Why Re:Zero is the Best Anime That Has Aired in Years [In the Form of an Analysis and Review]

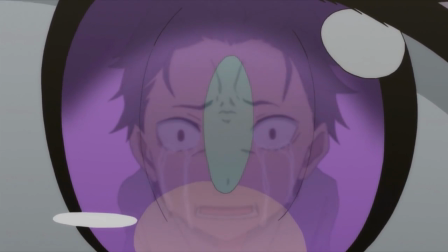(40:53)
Also the show really likes the see people reflected in others eyeshot, mainly because a pretty big part of the show is how the characters view each other.
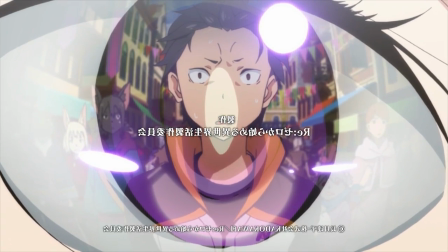(41:01)
Simple, but makes sense.
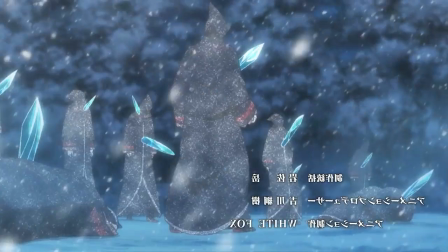(41:03)
I could go on and on about all the thoughts going through my mind at each major scene and even from reading between the lines of characters' dialogue.
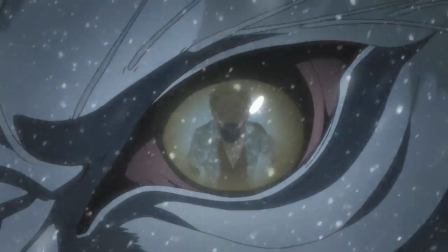(41:10)
Puck makes a comment about how strong Satella is, mentions a contract about destroying the world, and seems to know about the other Sin Archbishops.
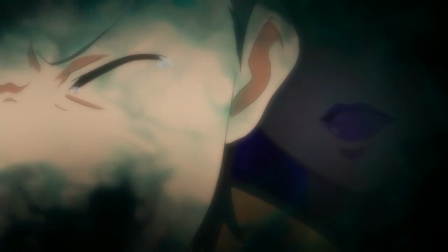(41:19)
We start seeing glimpses of who is probably Satella behind Subaru as he tries to talk about his power.
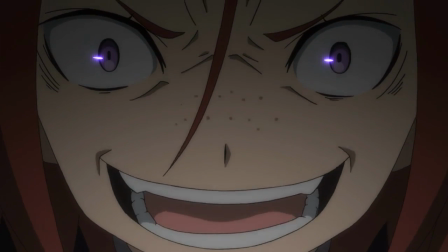(41:25)
Betelgeuse's fingers act in a very similar way to him after he's killed off and are afraid of spirits.
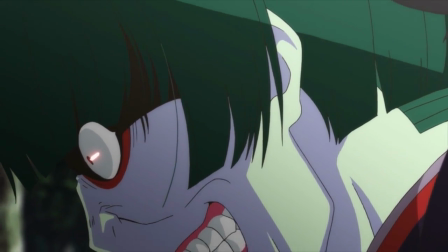(41:30)
We find out that the goal of the Witchgold is to test if Emilia is a good host body for the Witch.
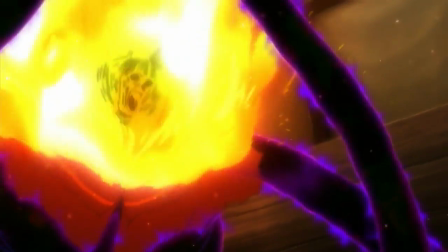(41:35)
Betelgeuse comments that he hasn't forgotten a single moment of the things Satella's done for him, even if she has,
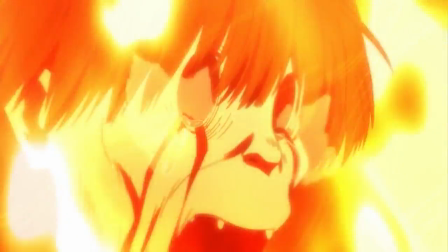(41:42)
which you could take as more than just the metaphorical ravings of a madman considering we know someone else who can remember things others don't.
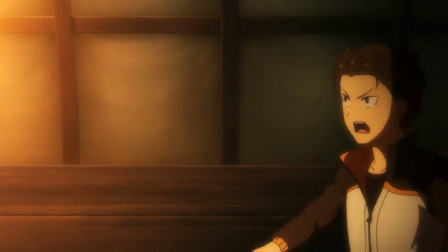(41:49)
That out there theory doesn't seem so crazy after taking that scene into account, huh?
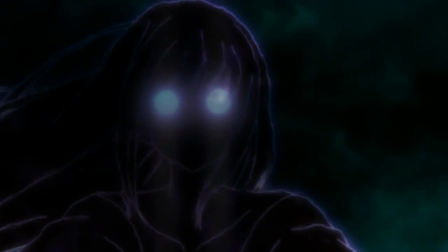(41:54)
There was also the scene where Satella knocks Betelgeuse out of Subaru's body after saying he's not the one,
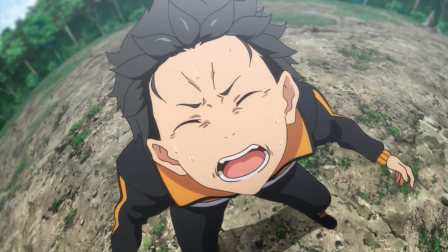(42:00)
which has some big implications beyond just the obvious literal meaning. Actually, I want to go over that one a bit.
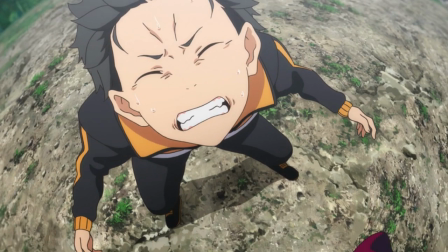(42:07)
I don't want to undervalue just how insanely massive this scene is.
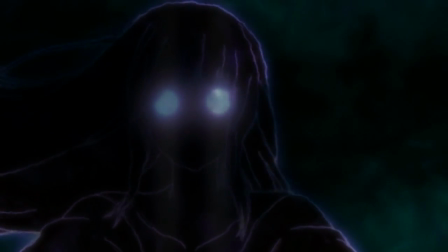(42:11)
Not only is there a vague statement about Subaru being the one for something, she basically denounces the Witch Cult all at once.
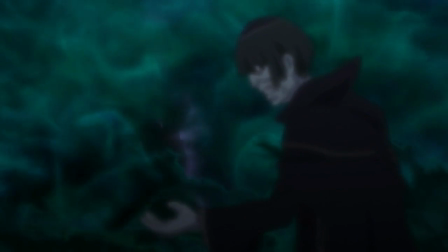(42:19)
You could take it as the Witch Cult having formed due to their own insanity,
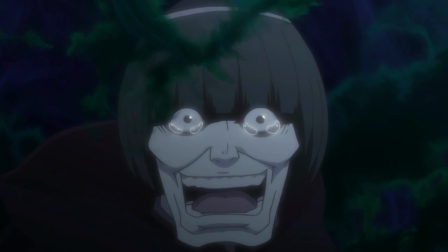(42:23)
but what if they had actually been Satella's Plan A, and now with the introduction of Subaru, presumably by her own hands,
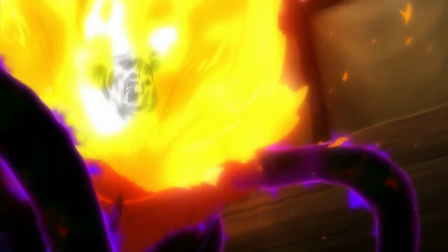(42:30)
she's switched to some Plan B that only she knows of? Fethogius did make those statements about even if she forgot everything, after all.
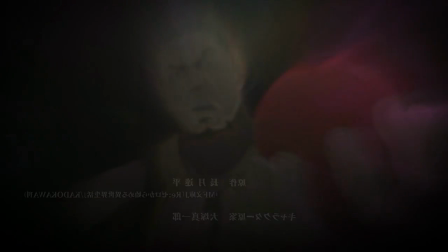(42:38)
It isn't hard to guess that she's the one in charge of Zuru's checkpoints, and there's always been this constant air of uneasiness about the connection between the two of them.
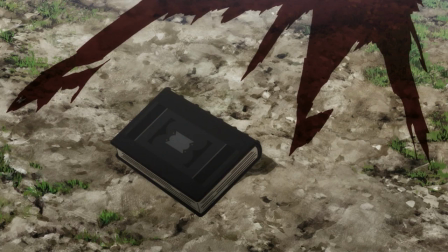(42:46)
But now you have to look over everything he has and will accomplish and wonder, is this all just part of her plan?
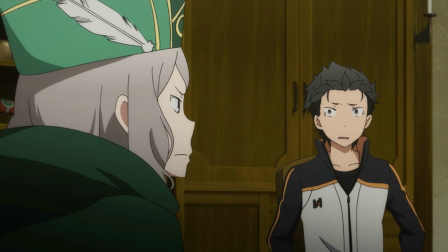(42:53)
There's no way to know, at least not yet, so it's hard to take almost anything that happens at face value.
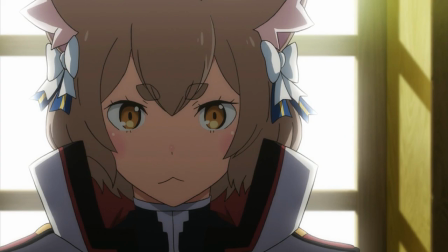(42:58)
It keeps you on your toes and keeps you guessing. Again, this is how you fuel investment in a story through the world itself.
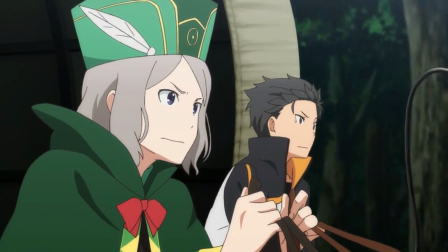(43:05)
Get the audience pondering, get them involved. There are so many scenes and lines of dialogue to just get you thinking and thinking.
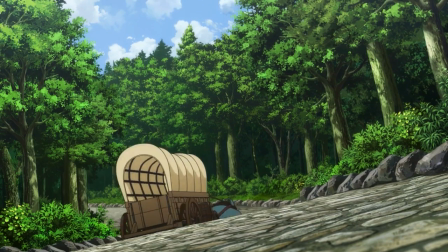(43:12)
It would be here for hours if I went over every single one in detail.
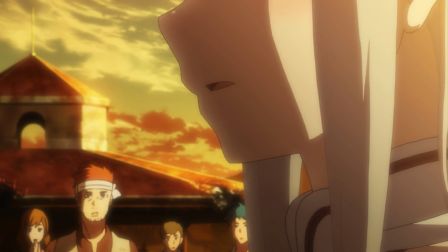(43:16)
I have a lot to say about how the show ended, but I want to highlight the ending of the twenty-third episode before that because it was so fucking perfect.
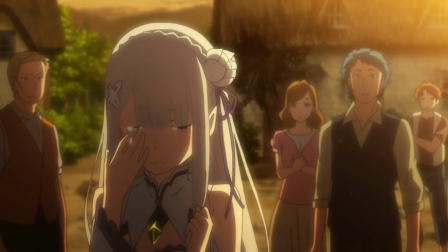(43:23)
Subaru has made a lot of progress on this loop. It's been going since the eighteenth episode, and he didn't die to the white whale despite how monstrous it was.
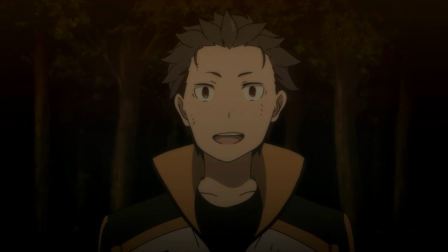(43:31)
The end of the episode has Subaru possessed by Betelgeuse, which confirms the theory that he was taking control of each of those fingers after each death.
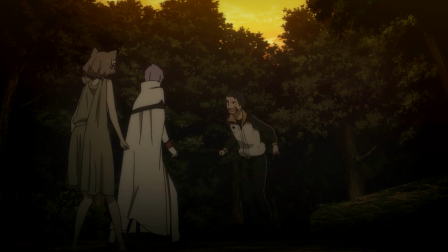(43:38)
As Subaru fights for control of his own body, he begs Julius and Felix to kill him.
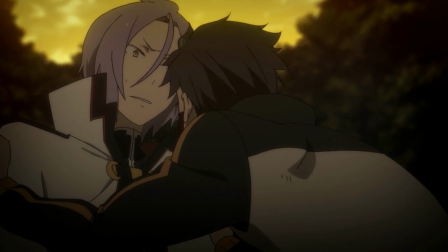(43:44)
Not only do you not know if his checkpoint has been updated,
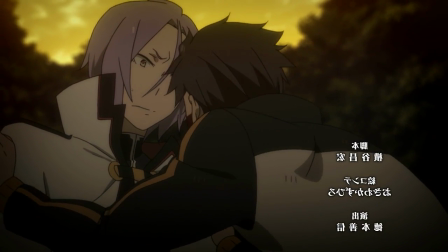(43:47)
but the ending song for the second half which is called Stay Alive and sung by Emilia's voice actress is playing as he's begging for death,
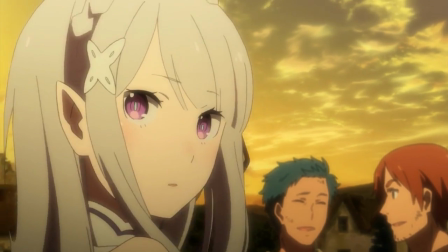(43:55)
just for a sword to be swung down as the camera cuts away and the song ends, with the title card Nefarious Sloth to pop up.
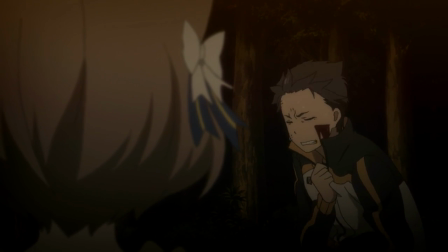(44:02)
Do I need to cover just how utterly perfect that is? The song almost echoes the audience, desperate for him to not die as so much progress has been made.
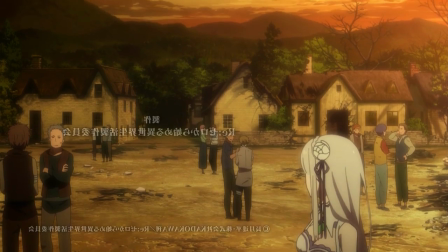(44:11)
Then as his death is all but confirmed, the title card also echoes the rage at Betelgeuse for screwing up such a great timeline.
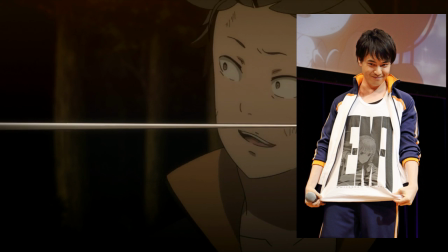(44:18)
Everything about the ending of that episode is just perfect, including Yusuke Kobayashi's performance managing to keep up with the insanity of Matsuoka's.
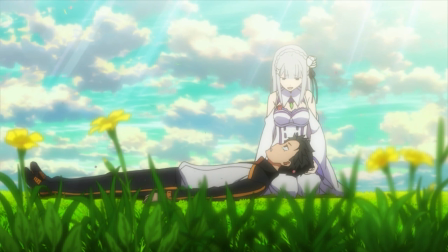(44:27)
As for the ending of the show itself, it's not perfect, but a lot of the complaints it gets are misplaced,
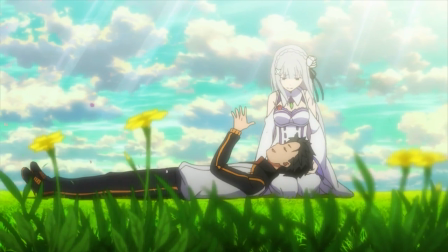(44:33)
the biggest one being people just upset that it's such a happy ending, or that it was a standard get-the-girl-style ending,
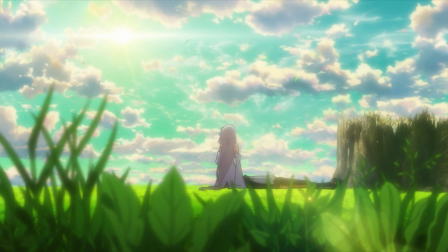(44:38)
even if that's not 100% correct. I think the problem there is just people that took the show as some kind of deconstruction or satire, which it isn't.
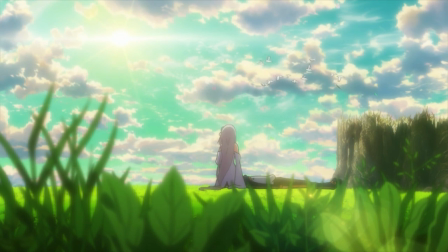(44:47)
ReZero certainly has things to say about the genre, but the point is that it's an example of how to do it right, not a scathing damnation of it or something.
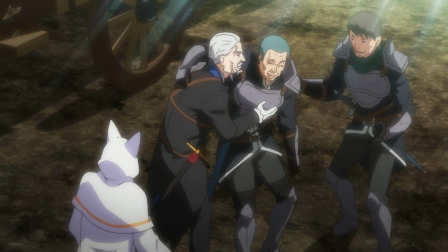(44:56)
If you were surprised the ending played out the way it did, you probably missed what the show was going for.